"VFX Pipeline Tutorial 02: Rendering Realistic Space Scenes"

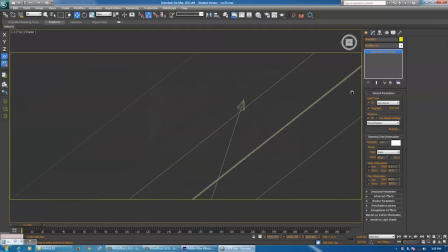20:24 Now, the reason this is important, especially if you are going to render this out as one layer instead of rendering it in three separate passes,
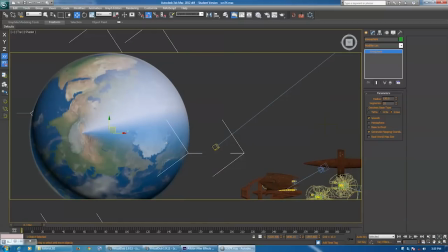20:34 is if the atmosphere is casting shadows, and you're basically just going to have this big sphere,
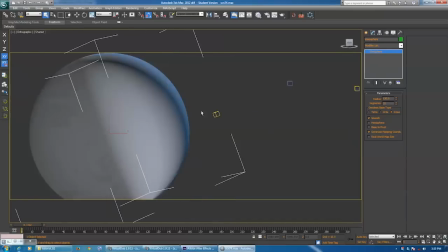20:40 which is the atmosphere, making everything under it black, including the clouds and the landmass.
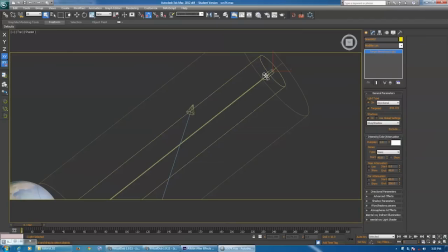20:46 And then if we go over here and click on Direct 001,
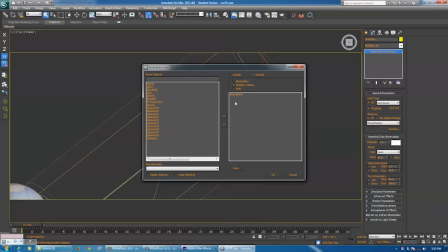20:50 we are once again excluding the atmosphere from shadow casting.
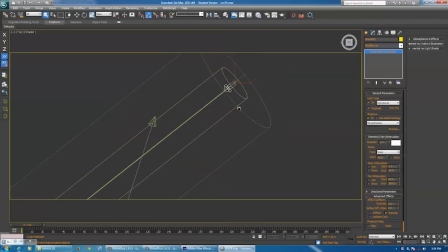20:56 And another important thing to note is that both of these lights in their advanced effects are targeting only specific channels. So Direct 001 is only going to hit the diffuse channel.
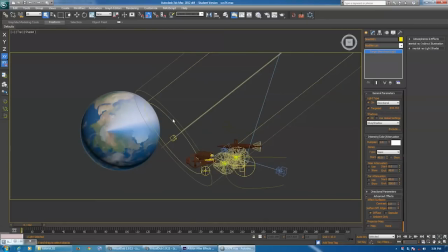21:11 It's not going to affect speculars or reflections or anything like that.
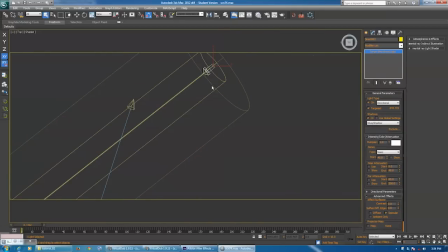21:16 And Direct 002 is only going to affect the specular channel.
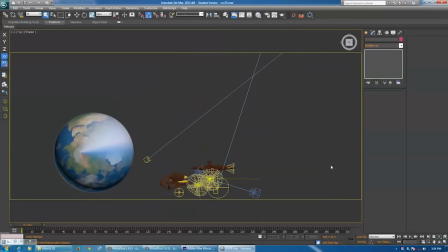21:22 And that's basically all you need to light the planet.
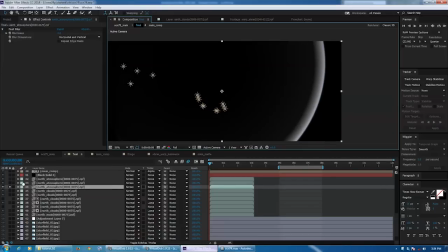21:26 And so if we pop back over here into After Effects, those direct lights were used to light the planet.
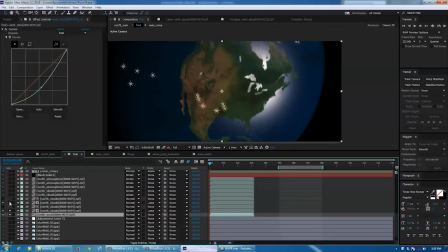21:38 And for the clouds. And also for the atmosphere.
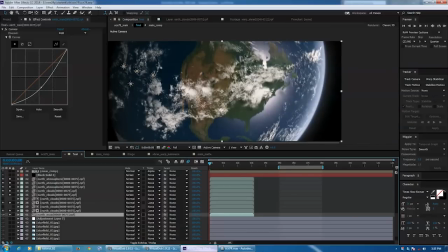21:45 Now, what's important is that I didn't render these out as traditional passes.
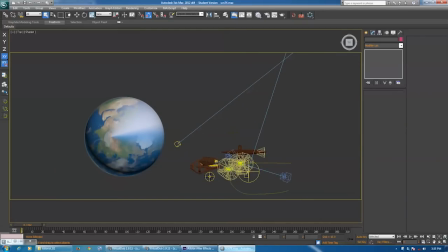21:51 I actually rendered them in a separate render entirely. So I rendered the ships in the dry dock, and then I rendered the planet. And what makes this easier is using these other light sources,
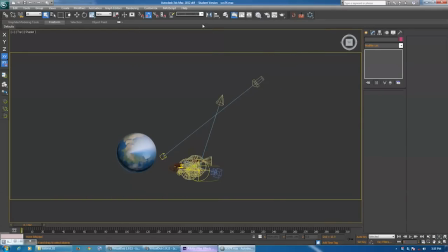22:03 because when we go up here into render setup in V-Ray, we can go to our global switches and we can turn off hidden lights.
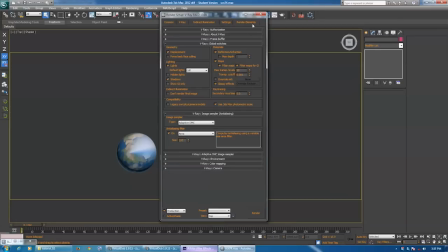22:13 So any lights that are hidden will not affect the render. So if we select our two direct lights and our planets,
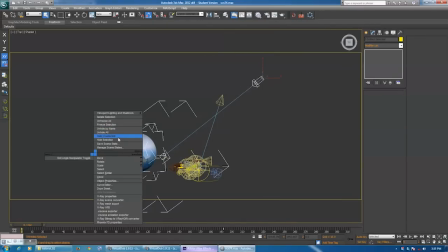22:20 when we render the planets, these are the only lights that are going to be rendering, these two lights. And when we render the ships, conversely, we will hide the planet and the direct lights.
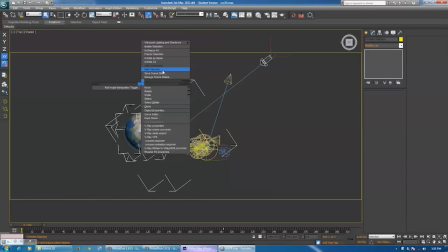22:32 And now the only main light we'll have on our ships is this spotlight here. And the reason I wanted to do it this way was so that I didn't have to worry about setting up a light source that would properly hit the planet and the ships.
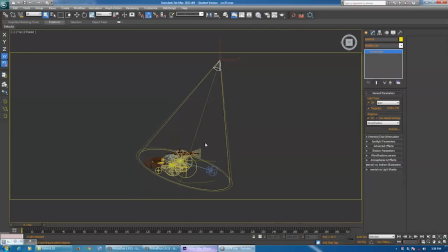22:46 I've essentially faked it. And this is usually the approach to take if you want to get the best looking results. And once again, there's no magic settings here. There's nothing in the include or exclude or in the advanced effects. It's targeting, diffuse, and specular. And this is basically our key light or our main light for our ships.
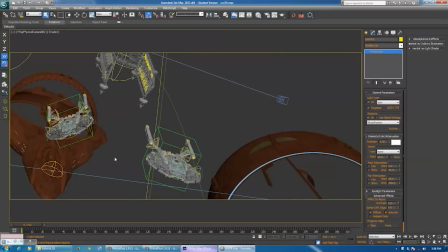23:06 And then if we jump into our perspective view here, we have a couple other lights to add to the scene.
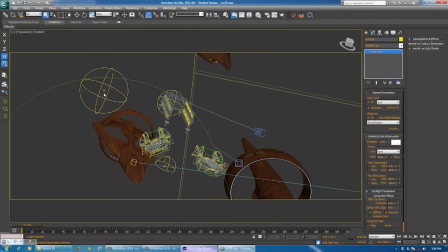23:12 I have this blue light, and what this is essentially doing is it's not very bright,
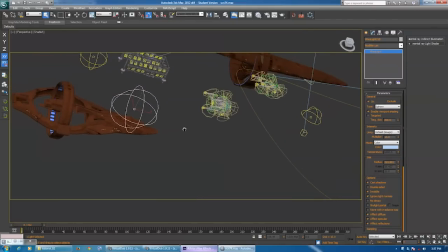23:16 but it's simulating the bluish reflected color cast off the planet.
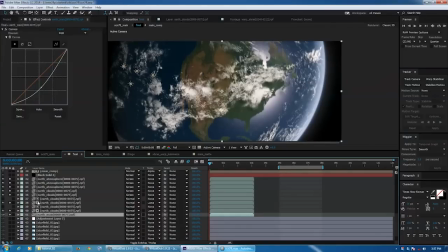23:22 And you can see that if we come back in here and turn on our main comp. Let's just actually jump into that comp.
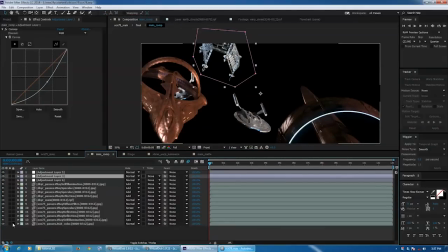23:30 And this blue light that's hitting the ship here is essentially supposed to be reflected light from the planet.
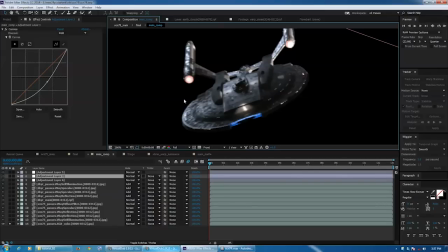23:36 But if we actually used reflected light, it wouldn't be that strong. So I just added an additional light in there.
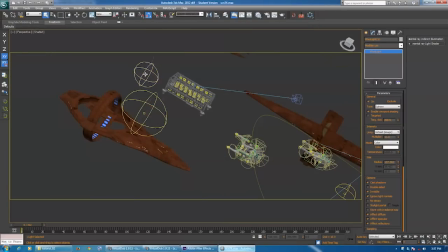23:43 And this light here, it's essentially the same thing. It's just another light source I added to augment the scene. And then finally, we have a dome light. And this is not very bright at all.
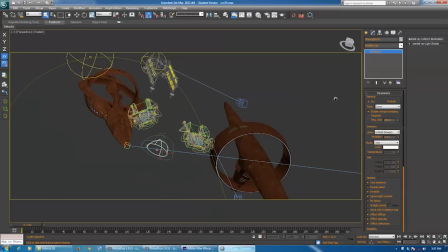23:58 But what the dome light does is it adds a subtle ambient kind of light to the scene. And it really helps bring out your details with an ambient occlusion effect.
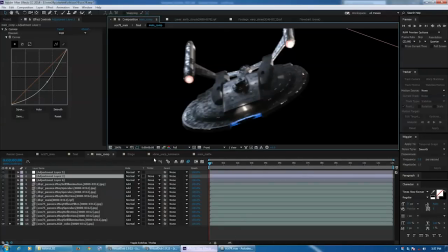24:08 And this is actually typically much faster than rendering with GI, but gives you a similar effect.
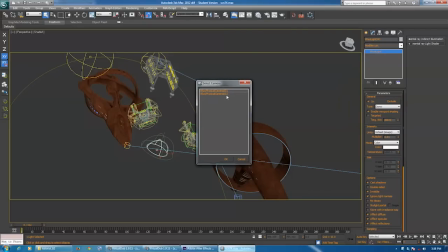24:14 And that's basically it for the setup of the planet and the ships.
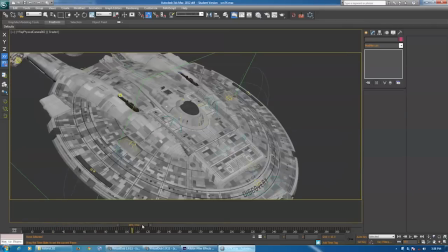24:22 Next, let's talk about the camera.